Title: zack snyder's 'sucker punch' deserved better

Meaning that instead of facing the reality of her situation, Babydoll opened herself up to a fantasy, a more beautiful version of her reality in order to survive.
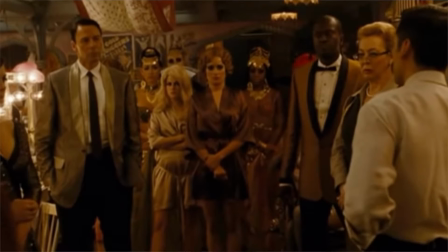[8:31]
Within the brothel, Babydoll and the other girls are expected to please other men. That's their purpose of being there.
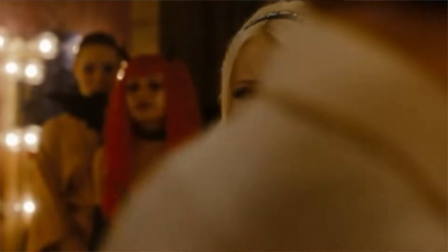[8:36]
This includes the orderlies, who are all notably men, who are capable of overpowering and assuming dominance over the girls.
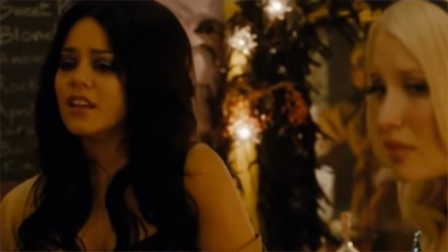[8:42]
The girls also serve to please the men who visit the brothel in their interests of getting in on the action.
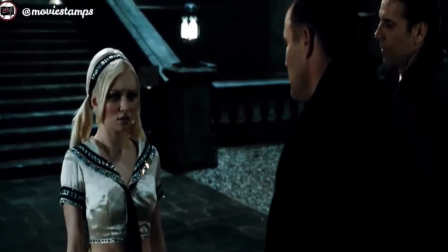[8:47]
From this perspective and understanding, the girls are physically helpless. There's no means of escaping.
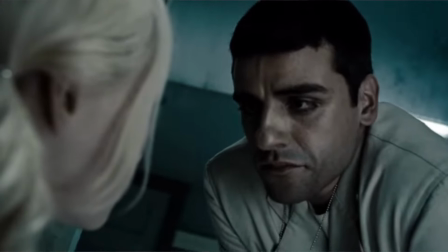[8:52]
They're unnumbered and weaponless. They're objectified and sexualized around the clock, being forced to wear short skirts and tight tops for the pleasure of men. This is where I somewhat understand that video's interpretation of the movie, because from a surface level understanding, the girls are just being sexualized throughout the whole movie, being forced to wear, like, short skirts in battle and in the brothel, and it's just, like, a whole objectifying situation. But this movie is actually a commentary on objectification and the owning of one's sexuality, and that's the reason why they wear these outfits.
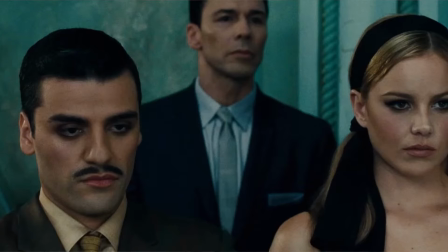[9:22]
When Babydoll is forced to dance for the men, she sucks us into another fantasy. Yes, a fantasy within a fantasy that imagines herself as a battle warrior.
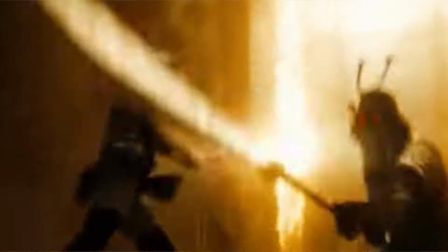[9:30]
While she's dancing, she imagines that she's fighting because to Babydoll, her dancing makes her powerful.
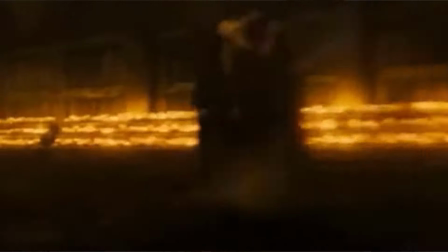[9:35]
It gives her the upper hand and the freedom to her own body, mind, and soul.
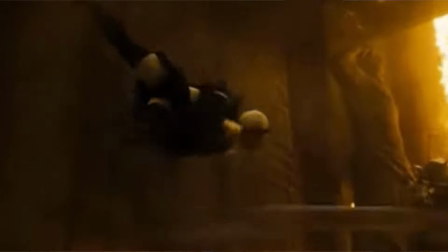[9:39]
Her mind acts as her safe place, almost like a shield, and her body is her sword fighting for her freedom.
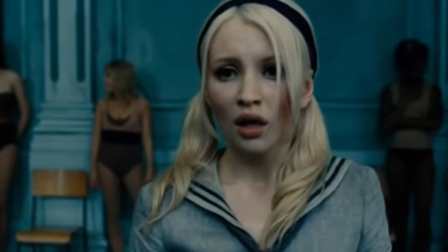[9:44]
Her dancing is so mesmerizing that the men are left open-mouthed, full of lust, and powerless against her.
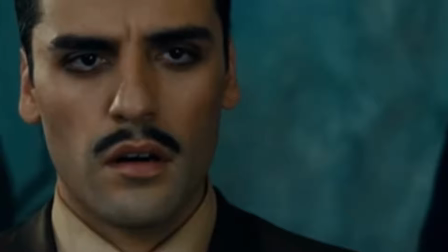[9:49]
The dancing scenes are included to show us as an audience that while Babydoll might not be fully in control of her body in these situations,
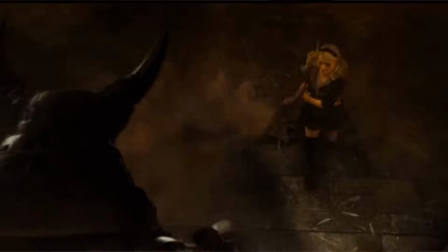[9:55]
she was in control of her mind, which overpowered all other opposing forces.
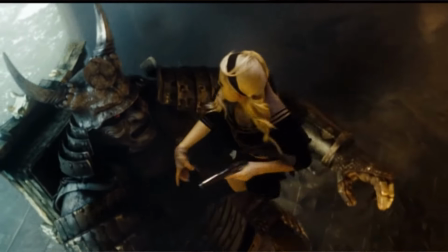[10:00]
Her mind gave her the power to take hold over her grim situation and turn it into one of power, one in which she was strong, brave, and just flat out badass.
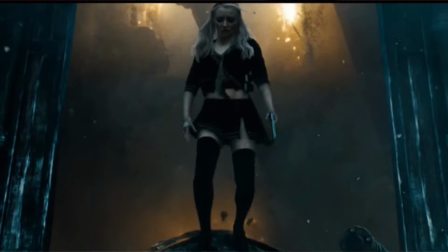[10:08]
What I think is so amazing about the fighting scenes is not only the amazing and creative visuals, but the fact that we never get to truly see Babydoll dance.
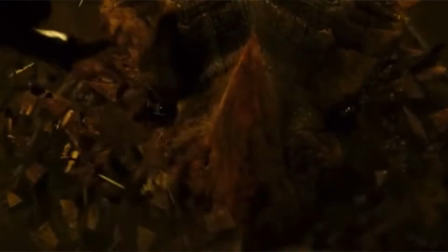[10:16]
Not once in the movie do we get to see her do any sort of dancing, even though that's kind of what the whole movie is about.
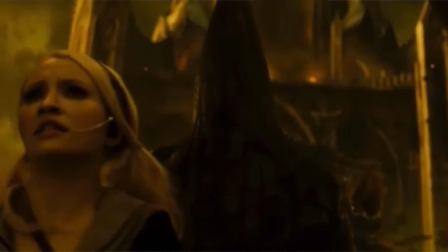[10:21]
This gives us as an audience the allure of mystery and the freedom to imagine for ourselves
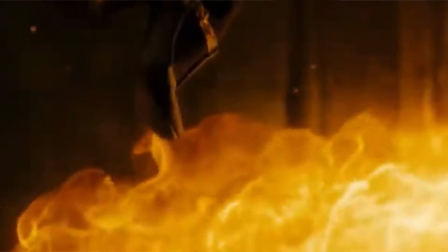[10:26]
how she would dance while still remembering the immense power that she held in these scenes. I think it's also a gift that instead of watching baby doll dance, we get a glimpse into her mind and her fantasy. While the men in the movie are observing her dance in a sexual and alluring manner and objectifying her, we have the gift of seeing into her brilliant and intricate mind, which is the real treasure. While the fighting scenes are not really about her dancing, I still find this to be an amazing element on Zack Snyder's part. It reminds us that even though she is dancing, her mind is what is so valuable. Babydoll is able to take something sexual and exploitative and turn it into something freeing and empowering.
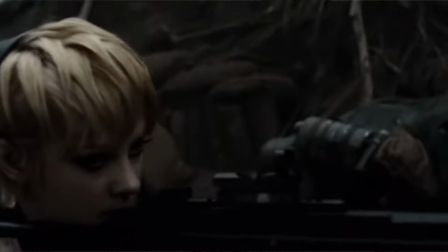[11:00]
It's to be noted that in these fighting scenes, Babydoll and the other girls are still sporting the short skirts and tight tops that we see them wear in the brothel.
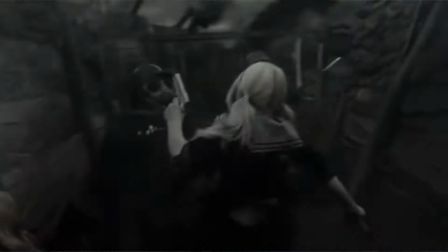[11:07]
One might see this as many people have called it to be Zack Snyder's 12-year-old boy fantasy come to life,
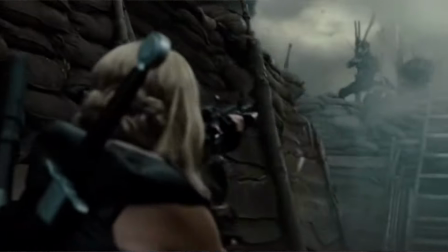[11:12]
intended to please the men in the audience, and honestly they just couldn't be further from the truth.
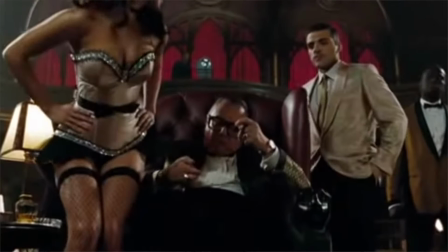[11:16]
The girls were being sexualized around the clock in Babydoll's fantasy within the brothel, as well as within the reality of the mental institution.
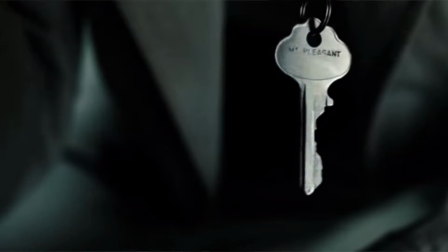[11:23]
There is no escape from the exploitation of their bodies except within the fight scenes.
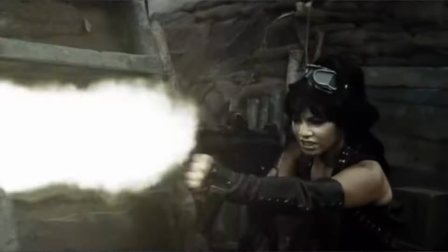[11:27]
In her mind, Babydoll is able to take the clothes that were originally forced upon her as a means of entertaining the male gaze and rebrand them as battle armor.
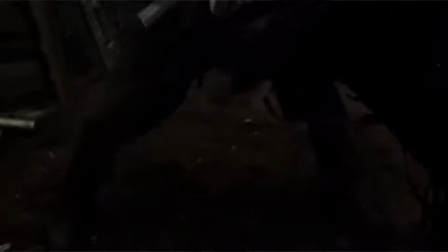[11:35]
Within her mind, the clothes they made her wear could be powerful and empowering while she was able to own them as well as accept and own her sexuality like i said the whole point of this movie is to show us a group of girls who turn their exploitation upside down and transform it
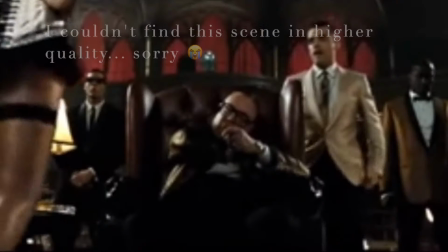[11:47]
into empowerment each girl does this several times throughout the movie amber does it when she uses her sexuality as a weapon to overpower the pimp
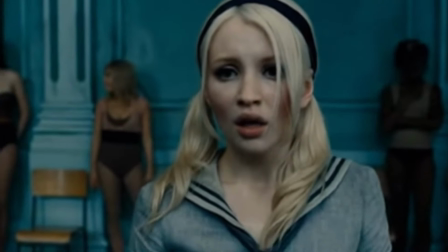[11:54]
and steal his lighter baby doll when she uses her dancing as a means of distracting in order to devise a plan against them rocket when she seduces the
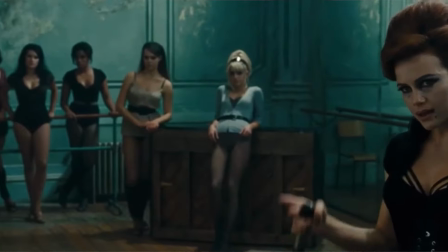[12:00]
cook in order to steal his knife this movie is a call for women everywhere to take their sexuality,
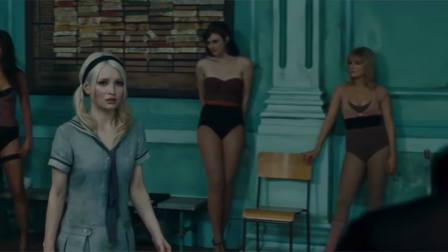[12:05]
which was once forced upon them by men, and use it as a weapon, a means to fight those same men. This movie also stands as a feminist tapeback of stereotypically male archetypes and media culture.
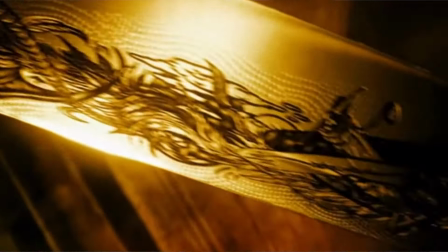[12:16]
Part of the reason these fight scenes are included is to remind Hollywood that powerful fighting roles can be badass in the hands of women, not just men.
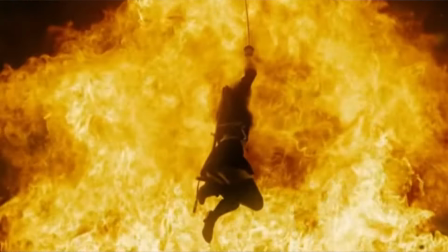[12:22]
During a time where these kinds of movies and stories were created with the intention and ideology that only men could do them justice, Zack Snyder said, shut the fuck up, women can do it too,
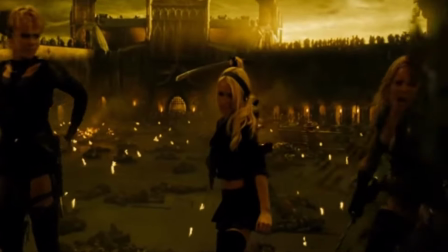[12:31]
and gave us these undeniably badass fight scenes.